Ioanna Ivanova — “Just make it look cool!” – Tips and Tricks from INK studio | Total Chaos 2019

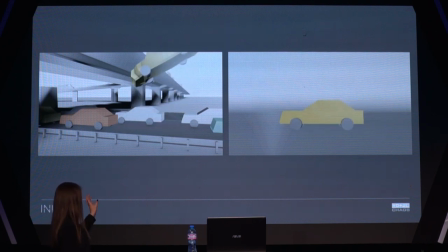Yeah, we started as building some scenes with having just cars floating around in different environments, but we also thought it's really busy, so keeping things really simple and really just
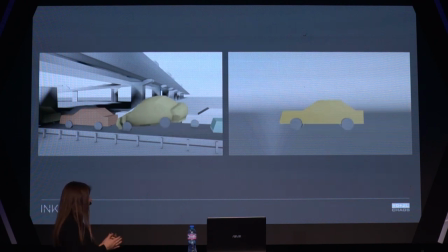tight and clean is what we like and what we think is visually pleasing for people as well.
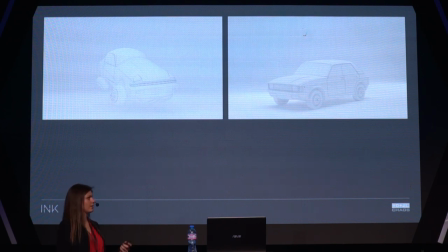So we started as building all the three British old cars in 3ds Max. We kept the geometry super simple with just only one object. So if you want to create simulation like this, just keep in mind that your geometry needs to be one.
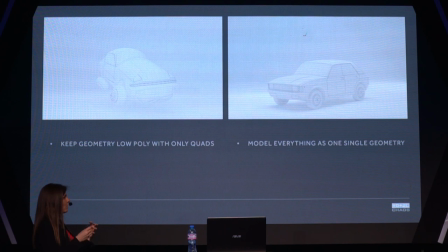Even if you model everything separate, make sure that at the end it's all actually merged in terms of actually with the vertices merged.
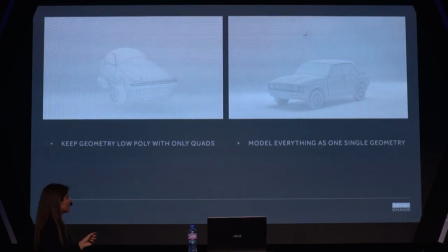So we had to do that and keep the geometry really, really low poly. But all the details were done after that and with textures and displacement maps.
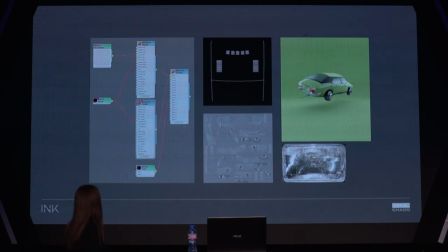So here you can see the material. It was a bit with just cold material and blended into a V-Ray material. We also had displacement maps for the lights and all the handles and stuff. so we can have that realistic result.
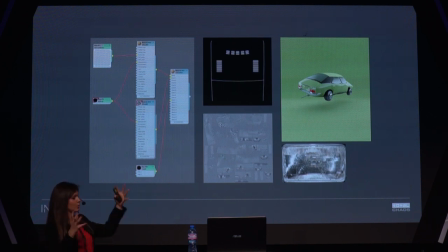What was nice to mention here is that because it was a balloon feeling of the card that we wanted to achieve, we actually went in ZBrush and we scoped it every single crease, just to make sure that when it floats,
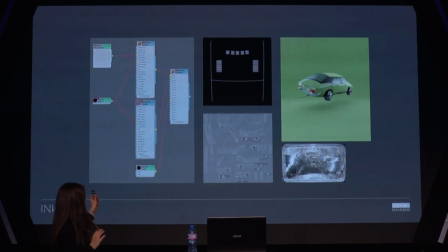it looks like a balloon. So we had to scope every single crease and then animate that in 3ds Max,
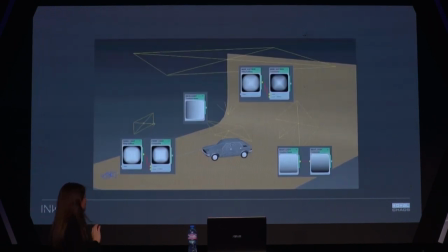just to achieve that balloony look. Lights, we experimented with lights a little bit, so I advise you if you have animations like this, just move the lights within the car, because otherwise everything looks too static and not accurate.
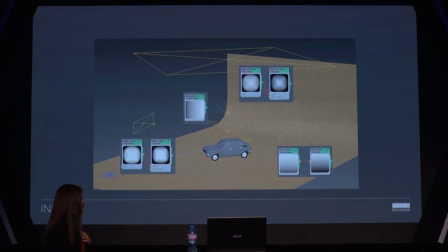We used different approaches for the lights, just to make it as accurate as possible, like gradients on the light, so we have one of the surfaces a little bit lit more than the other one.
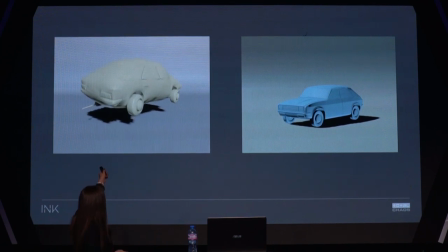In terms of animation, as you can see here, this car is more static than the other one, and this is because we wanted to achieve a character in the cars. It's not just about, oh, yeah, we simulated these cars and they flew around. No.
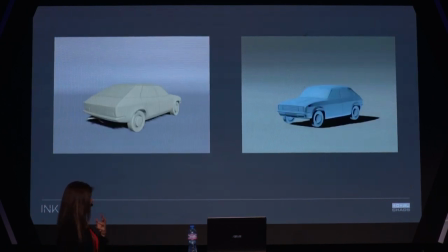We wanted to achieve characters. we wanted to make sure that these cars are actually giving something from themselves. So to create that, we inflated everything in MUX,
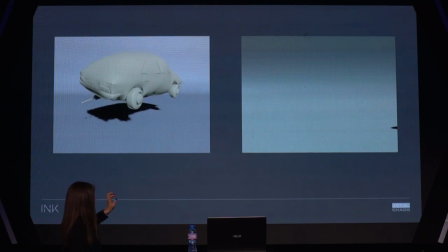but after that we had to go and tweak every single simulation to just attach things together to make it more stiff or to achieve that really floaty, almost like a swimming car around in the space.
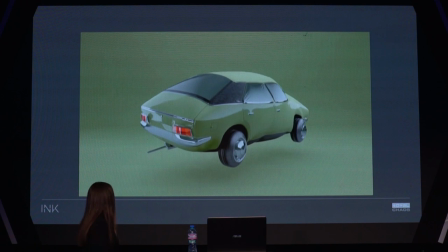So that's the final one. We have three of them, if you haven't seen them.
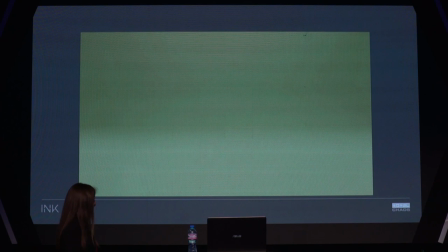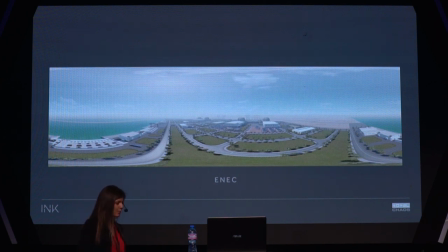And the last project I will introduce to you is called ENAG. So we were approached from the Emirates Nuclear Energy Corporation to create six films for educational purposes.
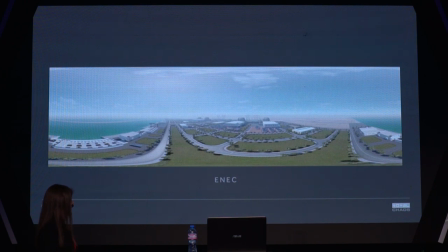Yes, we created these films, but the approach was quite interesting. and instead of doing just six films, we did six VR films. And I will begin with...
The Baraka Nuclear Energy Plant is on the Arabian Gulf Coast of the UAE, nearly 300 kilometers from Abu Dhabi City.
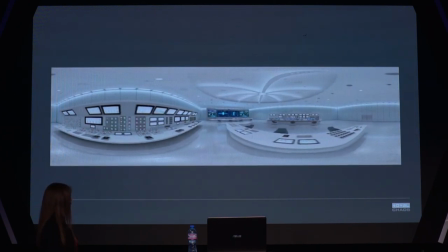These are a couple of the scenes that we've built to create these films.